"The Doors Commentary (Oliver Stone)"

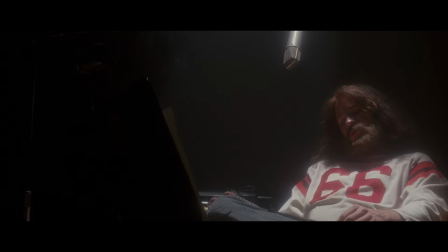3s
The Indian would be the first close-up, and the opening is an homage to American Prayer, which I think was his last album, and is an extraordinary work of his poetry and his innermost thoughts and feelings,
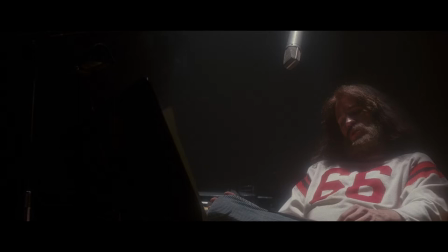19s
and it summed up the whole concept of Jim. he's on his own no music no doors he's isolated he did this just before the end before he went to Paris did it quickly from what I gather
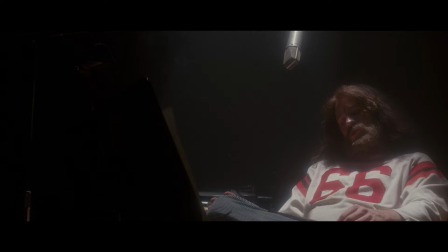39s
and we used John Densmore as the drummer his drummer as the engineer inside the booth
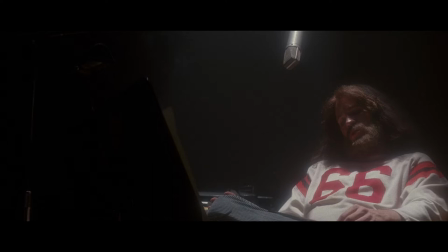55s
he's gone too Beard and heaviness Ernest Hemingway image Wanted to be a filmmaker and a writer And move to Paris, get away from Troubles in America
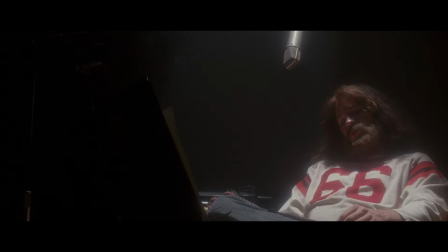70s
Took a helicopter out in the desert And went right over the cliff Shooting our second picture in scope Bob Richardson and I This is an ILM shot We struggled to put the clouds in Put the storm in It was our
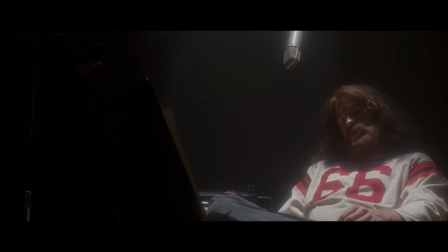85s
first exposure to this kind of computer work and we went back and forth there's a lot of trial and error with ILM but we they ultimately did a very good job although it was an expensive job that's incredible landscape that's
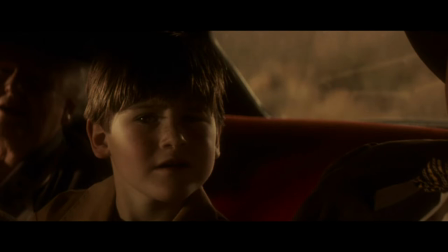106s
my son playing young Jim and Jim in his biographical details of his life often referred to having been heavily influenced when he was a child in the desert driving with his parents.
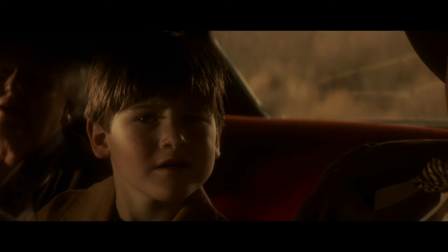123s
His father was an admiral in the Navy, ultimately, at the Gulf of Tonkin. And he was heavily influenced by a car accident. He'd seen where a group of Indians had been killed,
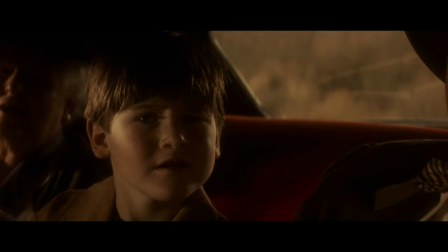136s
and he often said that the souls of these Indians had jumped into his mind, into his heart. They put the peyote drums in here to echo, to forewarn the Indian influence in his life.
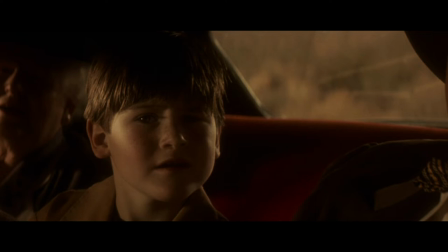153s
These drums we actually accumulated in South Dakota at the Sioux Reservation at several ceremonies. My son hated doing it, but he was a brave trooper, and we
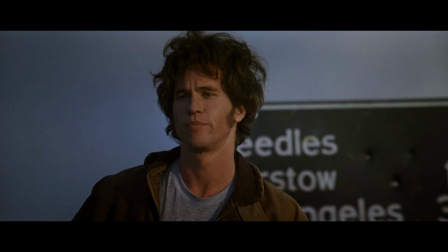169s
decided to get rid of him and jump the movie ahead here and deal with Jim when he's an older person. moving in and out of the desert, coming to the city. That's a real sky, believe it or not, where we had beautiful deserts in Southern California,
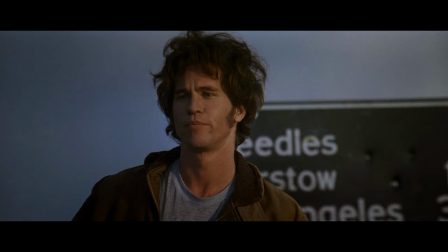188s
and the lizard comes in and out of the movie as a totem. Paul Rothschild was a major contributor to this film and worked with Jim, worked with Elektra, and just loved Jim and conveyed that enthusiasm to us through the whole movie, the whole process.
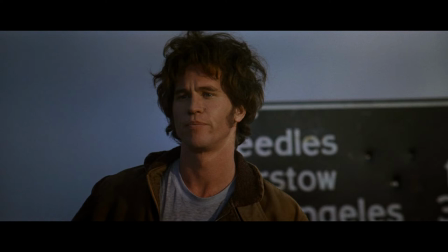210s
Tried to restage Venice, California, actually at Venice, in Venice. And he had no problem finding extras and people that brought out all kinds of knickknacks and clothing. They wore their own things. People wanted to get into the spirit of the doors.
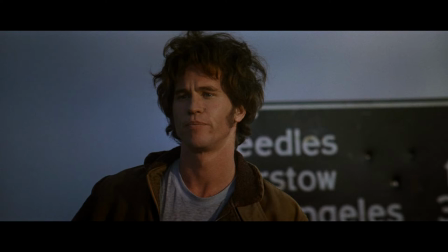230s
Don't waste any time. Bring Meg Ryan into the movie. She plays Pamela Morris.
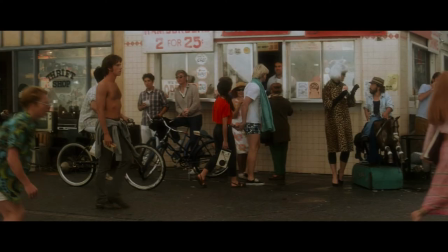235s
In the background is a lady in a leopard-skin coat that is going to end up being on one of the albums that Jim made.